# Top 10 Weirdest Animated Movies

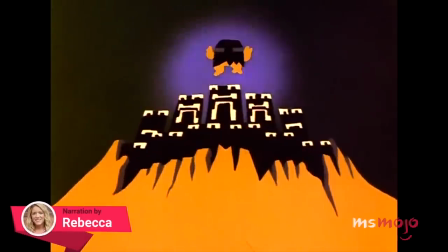0s
animators sure are a special sort. Welcome to MsMojo, and today we're counting down our picks for the top 10 weirdest animated movies.
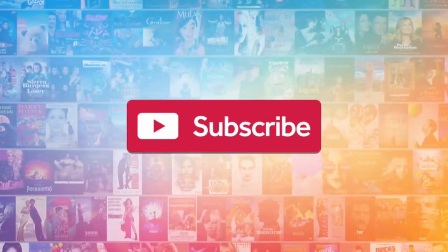9s
Before we begin, we publish new content every day, so be sure to subscribe to our channel and ring the bell to get notified about our latest videos.
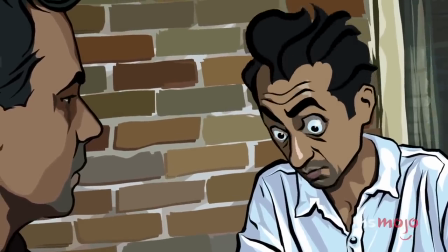17s
For this list, we're looking at the strangest cartoons with the trippiest animation or subject matter.
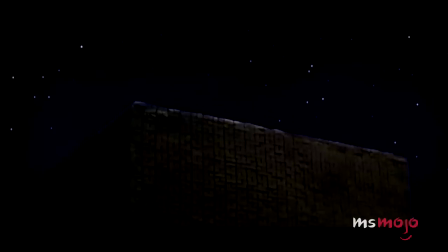22s
Only feature-length films will be considered, while anime will be left for another day.
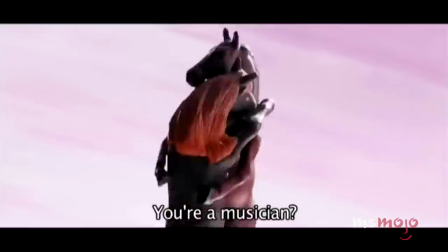27s Plus romantique que la leçon de piano. Comment vous faites de la musique? Number 10, Heavy Metal.
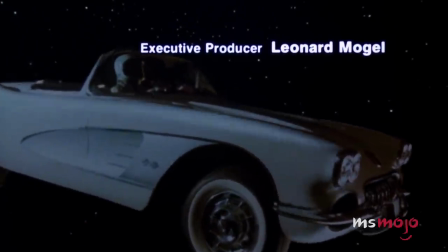36s
This adult cartoon opens with an astronaut riding a Corvette through space before smoothly landing on Earth.
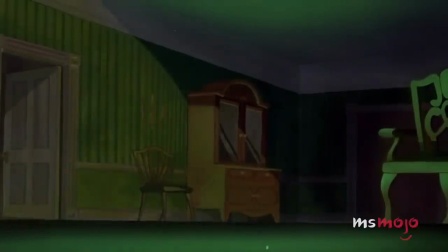42s It is the last time things will be so normal. Do not try to escape.
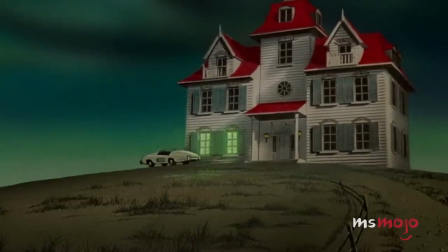47s You are in my control. Look at me.
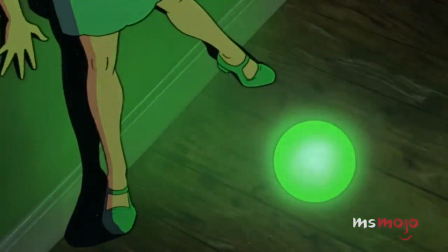53s I am the sum of all evils.
An anthology film based on various short stories published in Heavy Metal magazine,
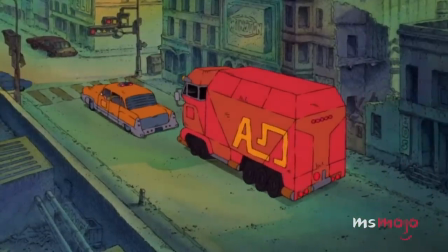62s
the plot threads center around an evil orb that has led humanity astray throughout time and space,
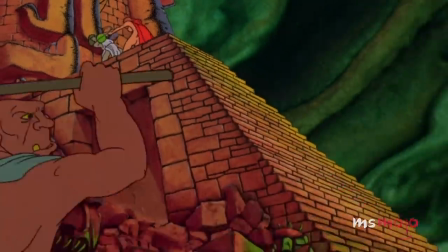67s
although this is primarily used as an excuse to animate as much gory violence as possible.
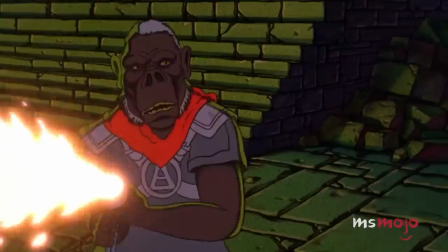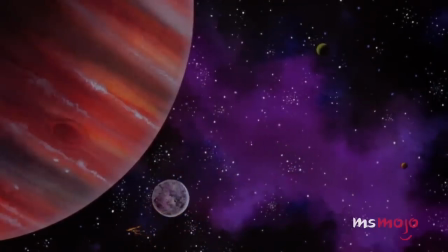78s
Heavy Metal is pure, unadulterated wish fulfillment, and the animation is simultaneously dynamic and crude.
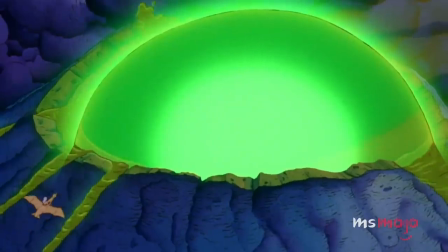85s
Even during the early 80s, Heavy Metal was hardly a beacon of good taste, but most segments are laughably sexist by today's standards.
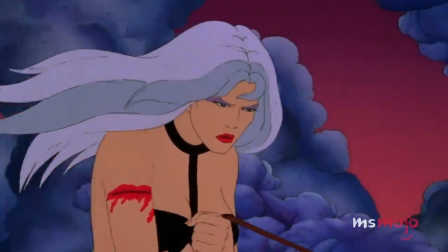93s Do not sacrifice yourself.
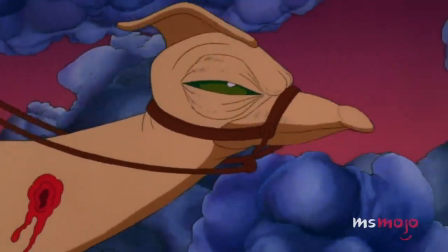99s You cannot destroy me.
Number 9, Coraline. Cartoons rarely tackle horror, but this spooky movie suggests it might not be such a bad idea.
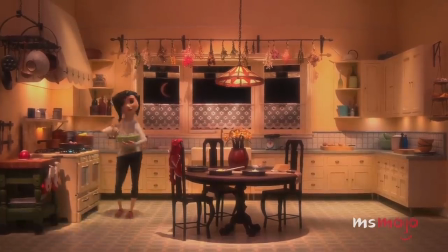114s Mom? What are you doing here in the middle of the night? You're just in time for supper, dear.
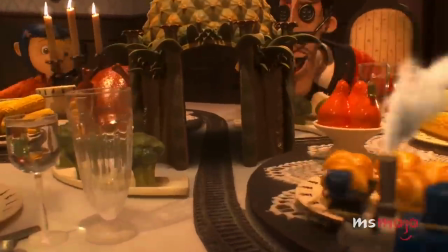119s
Based on Neil Gaiman's 2002 novel, the film sees the title character lured into an alternate reality inhabited by button-eyed copies of the girl's parents and neighbors.
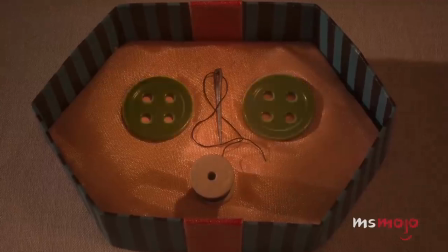128s
Initially, she views this universe as paradise, but it soon becomes apparent that other mother and other father are far from wholesome.
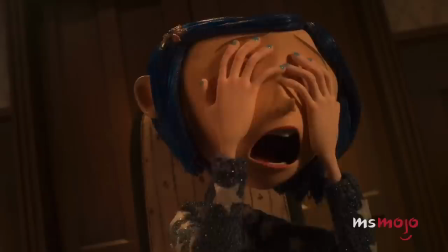135s No way! You're not sewing buttons in my eyes! Oh, but we need a yes if you want to stay here.
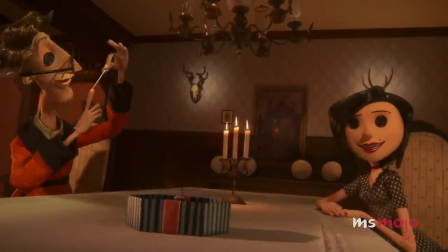141s So sharp you won't feel a thing. Ow!
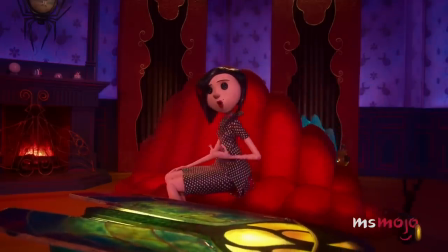145s
Coraline's plot is unsettling and borderline demented, but its creep factor is enhanced by the 3D stop-motion animation,
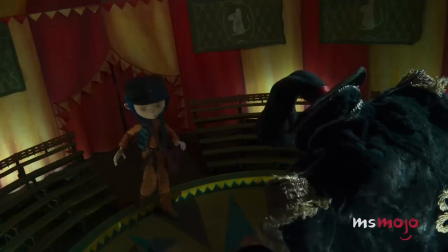152s
which, let's be honest, tends to always be slightly nightmarish.
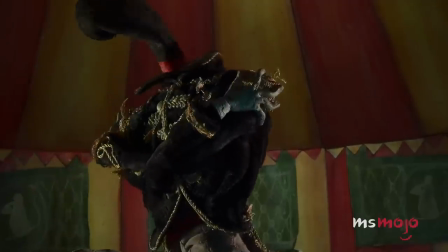155s You're just a copy she made of the real Mr. B. Not even that anymore.
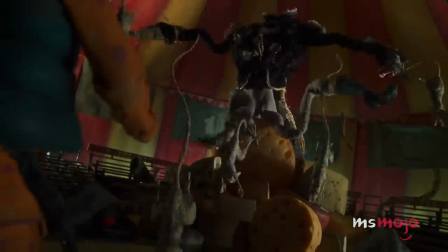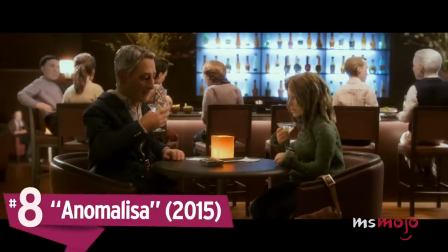170s
Number 8, Anomalisa.
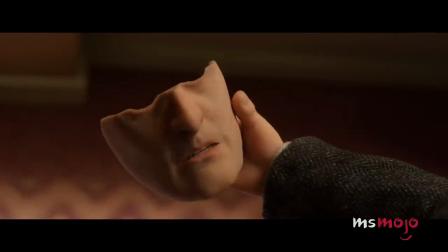172s
Charlie Kaufman's body of work is packed with quirky and unusual tales, but the director's 2015 animated comedy drama elevated weird to a whole other level.
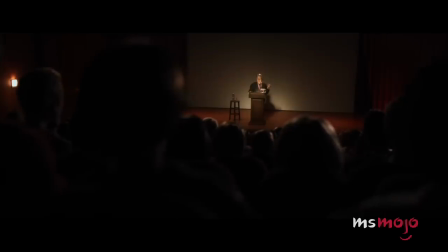181s Each person you speak to has had a day. Some of the days have been good, some bad, but they've all had one.
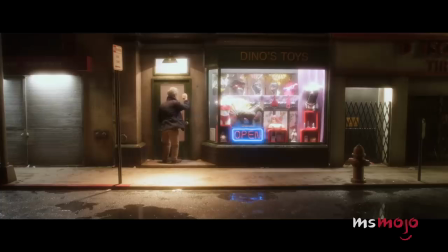190s
Based on an audio play written by Kaufman,
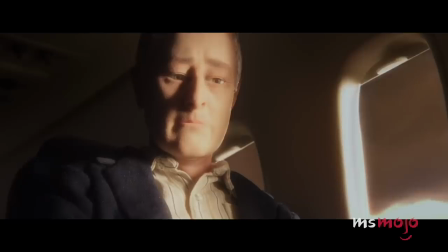192s
Anomalisa centers around a guy who perceives everyone with an identical face and voice, including the protagonist's own spouse and child.
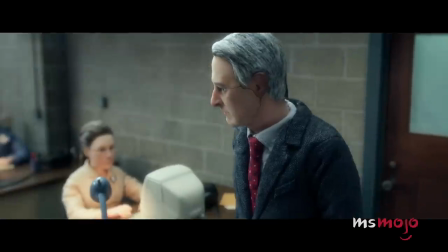199s
Created using 3D printers, Anomalisa's puppets are disturbingly realistic, but this element adds to the story's restless and uneasy atmosphere.
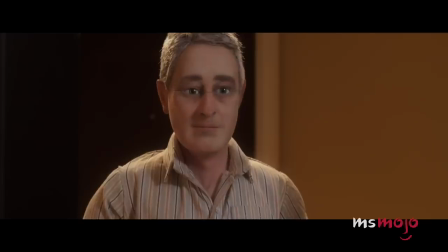207s Oh my god, ugh, don't look at me. Hello. No, you look lovely.
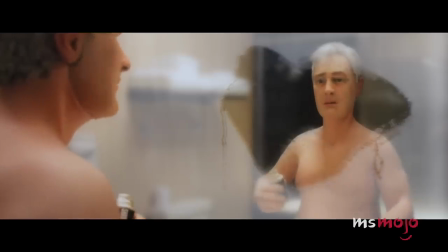212s
The first R-rated film to earn an Academy Award nomination for Best Animated Feature,
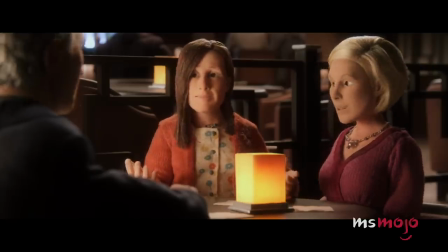217s
Anomalisa, like most of Kaufman's movies, will haunt your dreams and touch your heart.
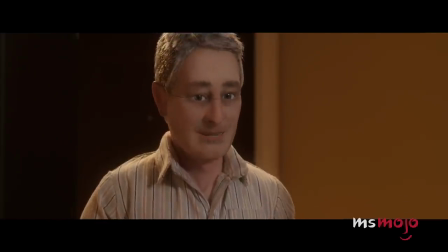222s Well, I'm certainly very flattered.
Number 7, The Cosmic Eye.
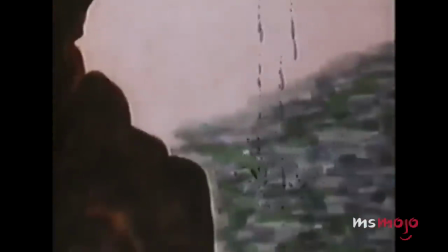226s
Known for their experimental animation style and the occasional contribution to Sesame Street, Faith and John Hubley won 3 Oscars during the 1950s and 60s.